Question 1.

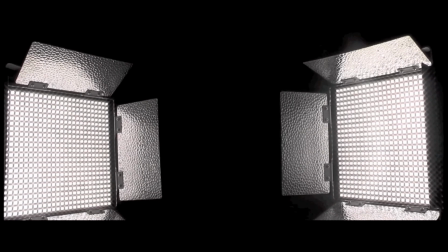We try to use sound to the best of our ability in the second scene as well.
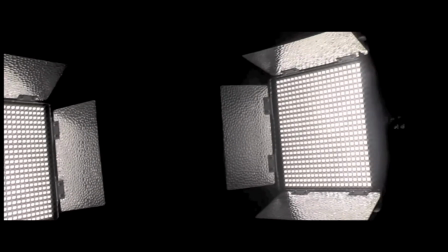We start off with parallel sound of dissonant noise getting louder and louder, which adds a build-up of suspense to the viewer.
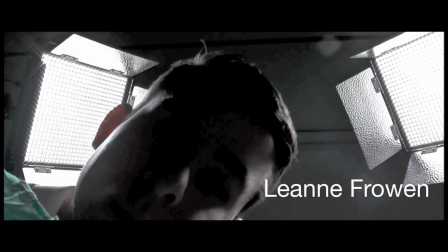We then added a beating sound which simulates the victim's heartbeat. It started off fairly calm to begin with, but then gets faster and faster the more panicked the victim gets.
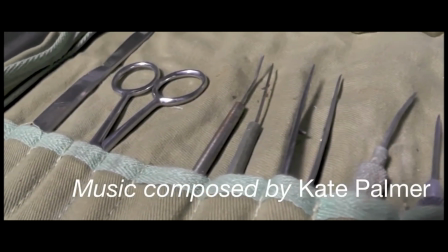This also reflects onto the viewer as they begin to feel pity for her.
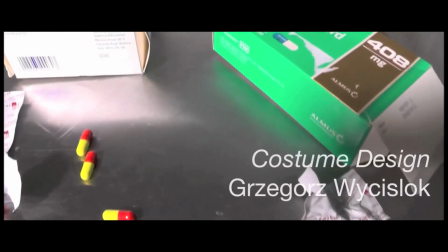This is often a technique used in real media projects as they try to create an atmosphere in their scenes and
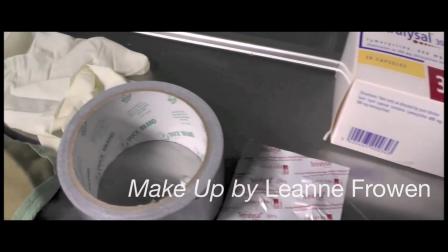really try to reflect the emotions of the character must be feeling as it brings the audience into the scene.
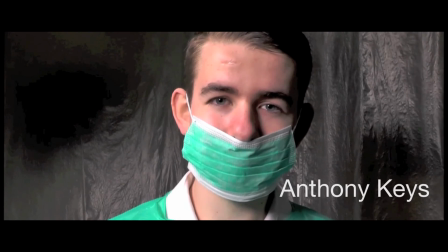Throughout the opening sequence we have challenged the conventions of a normal storyline and tried to create as much panic in the scene as possible,
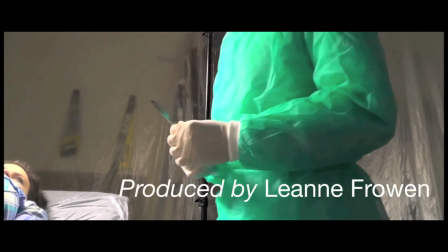as it creates more of an attention-grabbing movie which makes viewers want to continue watching.
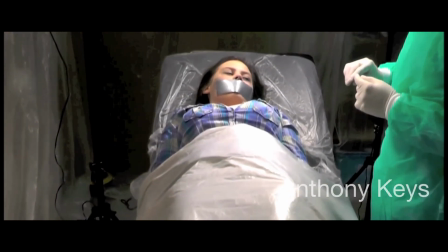But we try to stick to the typical stereotypes of the characters for the opening sequence, as this helps create more tension within the extract.
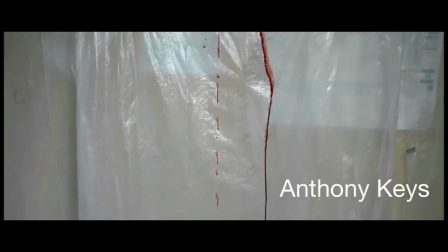If the teenage girl is projected as sweet and innocent, it creates more of a dramatic and powerful effect on the scene when she gets killed by our antagonist.